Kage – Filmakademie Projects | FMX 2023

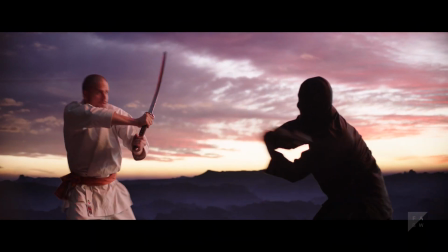[4:07]
We also needed to use a hairpiece to make the shadow silhouette look exactly as
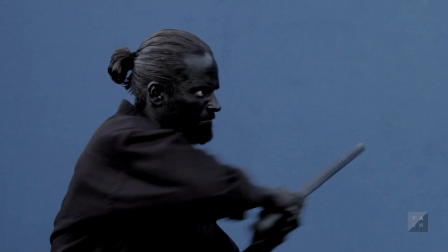[4:12]
the protagonist once while body painting doesn't cover the eyes and colored contact lenses
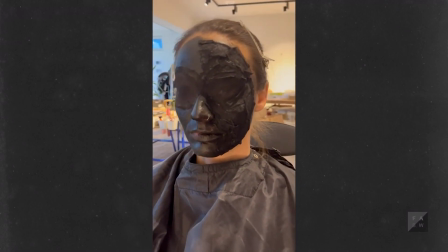[4:17]
were not an option due to stun safety reasons we had desiree schober developing a
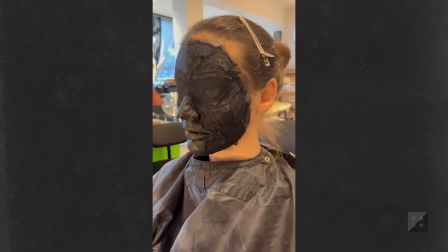[4:22]
hybrid partly morph suit partly makeup shadow sfx makeup solution for
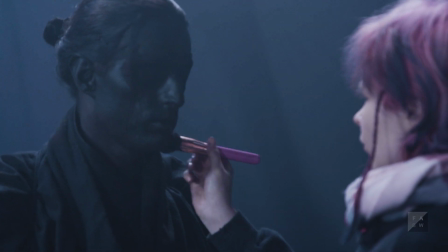[4:26]
the eyes to keep the skull geometry intact while still providing a good base for copycat to pick up the silhouette for rotoscoping action is a big part of the film since It's a literal depiction of an inner conflict, an inner fight, as an actual martial art samurai fight.
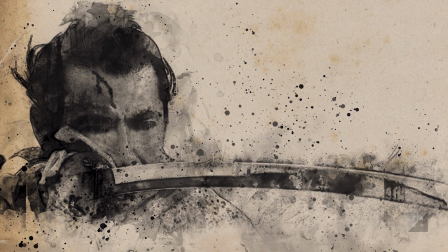[4:45]
And it was partly inspired by Akiro Kurosawa's cinematic and Norio Matsumoto's anime stagings.
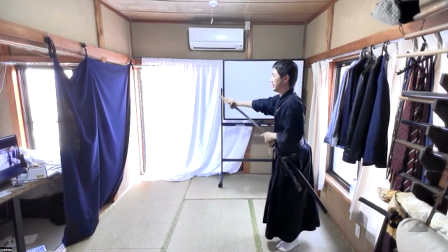[4:52]
To build on top of an authentic samurai background, we have been consulted by Ide Ryusetsu from Tenshinryu Hyoho Batu Jutsu,
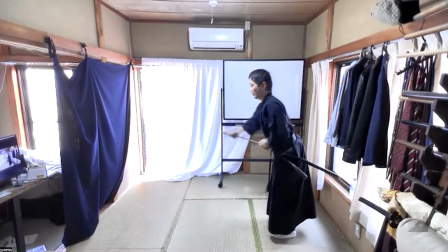[5:02]
who earlier also did consulting and motion capturing for Sucker Punch's game Ghost of Tsushima.
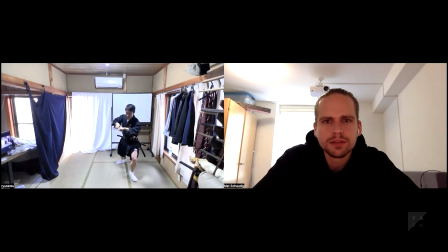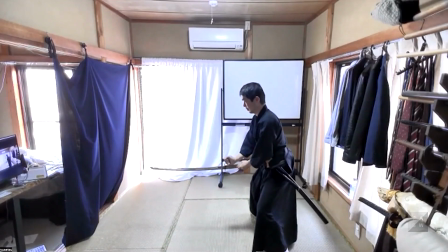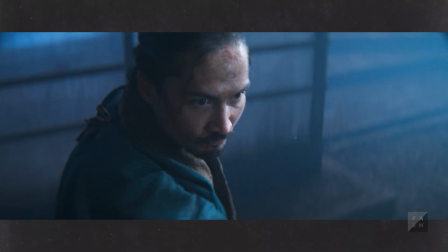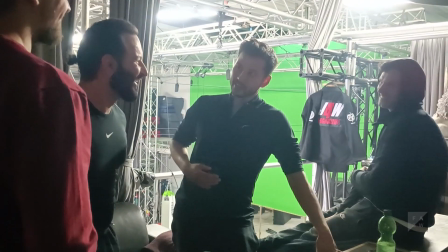[5:26]
The early fight previous was created with Jackie Chan's stunt team member Li Huang and his team.
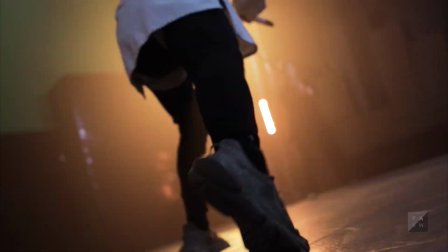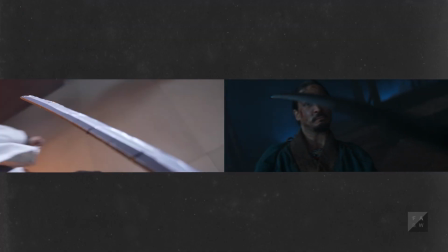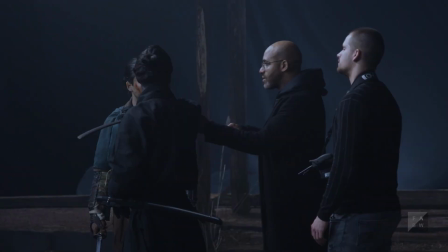[5:46]
Eskinder Tesfai took these concepts and recreated and finalized the choreography with the cast.
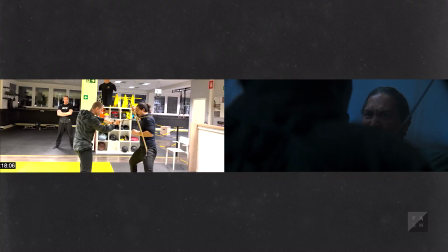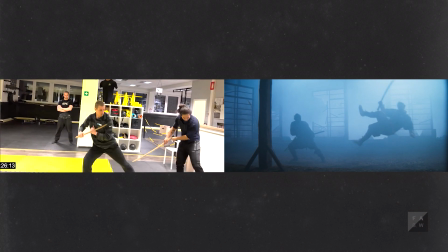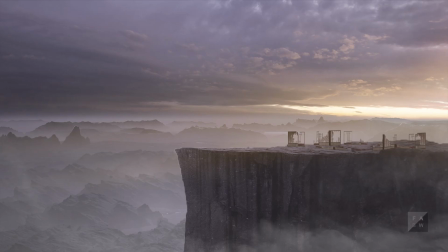[6:04]
Let's dive into the world where our story takes place. I created concepts for the world building,
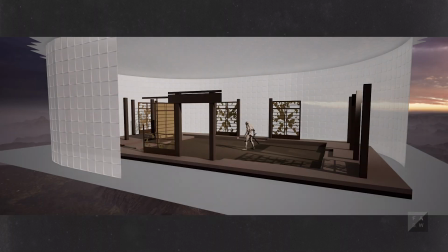[6:10]
a remote mountaintop with a dojo room and stage designer Matthias Kammermeyer took this idea and turned it into a buildable room concept.
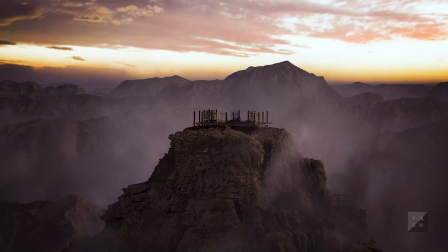[6:21]
After recreating the concept arts in Unreal Engine 5,
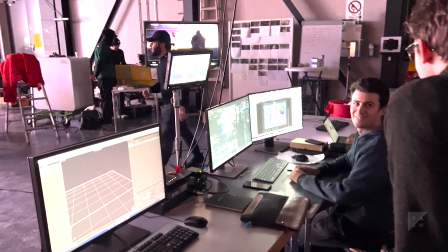[6:24]
we did tests at the Film Academy during their set extension workshop and set our decision to shoot the intro and outro with virtual production.
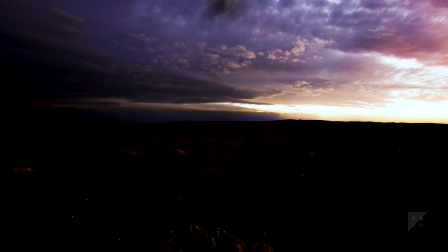[6:33]
The extended scene consists out of an HDRI sky with mountains and trees from the Quixel library and fog cards.
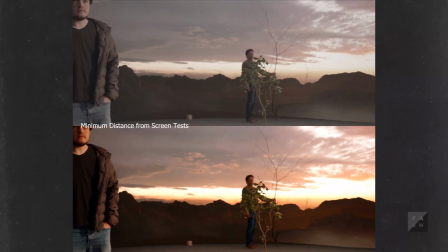[6:40]
Later, we checked our environment and some other specific elements in the Hyper Bowl studio
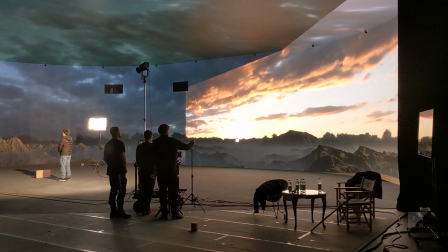[6:46]
prior to shooting and noted where we had to make some final adjustments to our scene. When the shadow steps out of its silhouette to confront Taka,
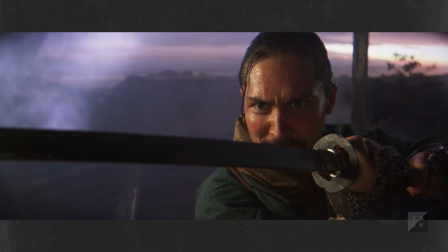[6:58]
we switch into Taka's inner world and move the setting into a dark void.
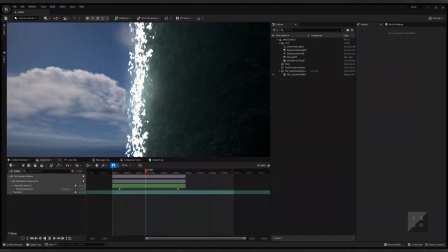[7:04]
Julian Dunser created an in-engine transition shader.
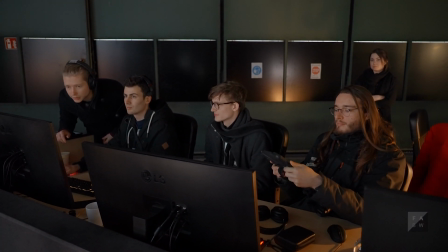[7:09]
So we filmed the change of the setting into and out of the dark void, also in the Virtue production studio.
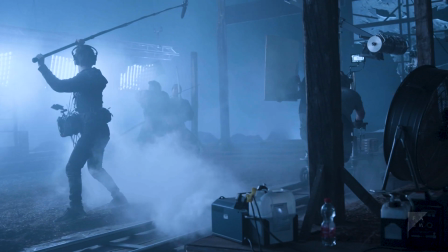[7:16]
The second part was filmed in Film Academy's Albrecht-Ade Studio with the exact same stage design layout.
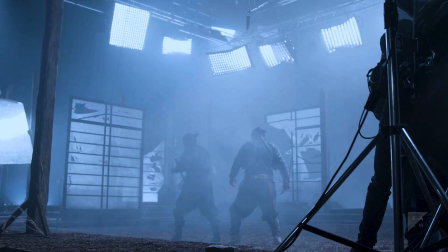[7:23]
The challenge was matching both worlds, so it really seems like just the environment around the mountain changes.
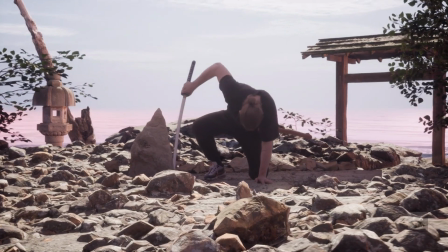[7:31]
The early idea was to push the current state of Unreal Engine as alternative for traditional offline rendering pipelines,
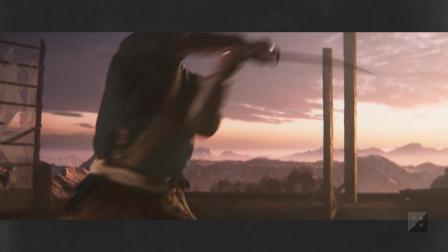[7:39]
sort of as a case study aspect. we still have three full CG environment shots where we combine
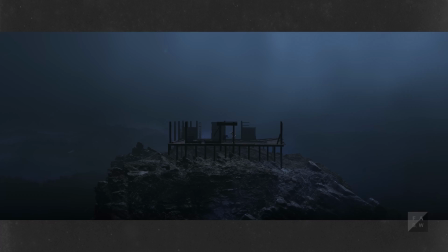[7:45]
live action with a full CG environment created and fully rendered with Unreal Engine.
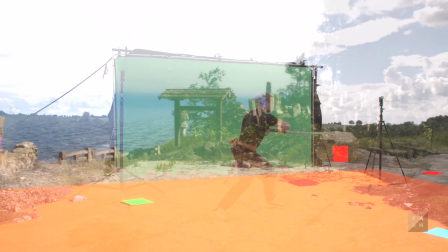[7:51]
In our tests we used the Unreal Reader plugin and set up a live link between an Unreal
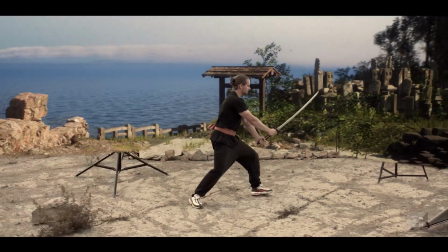[7:56]
cine camera actor and a new Unreal Reader node which worked great for blocking.
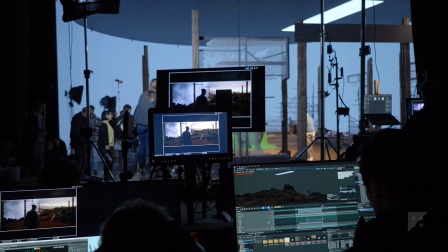[8:02]
It's quite helpful to have a big chunk of VFX already done in pre-production and and moving into post-production with great working scenes from the LED studio.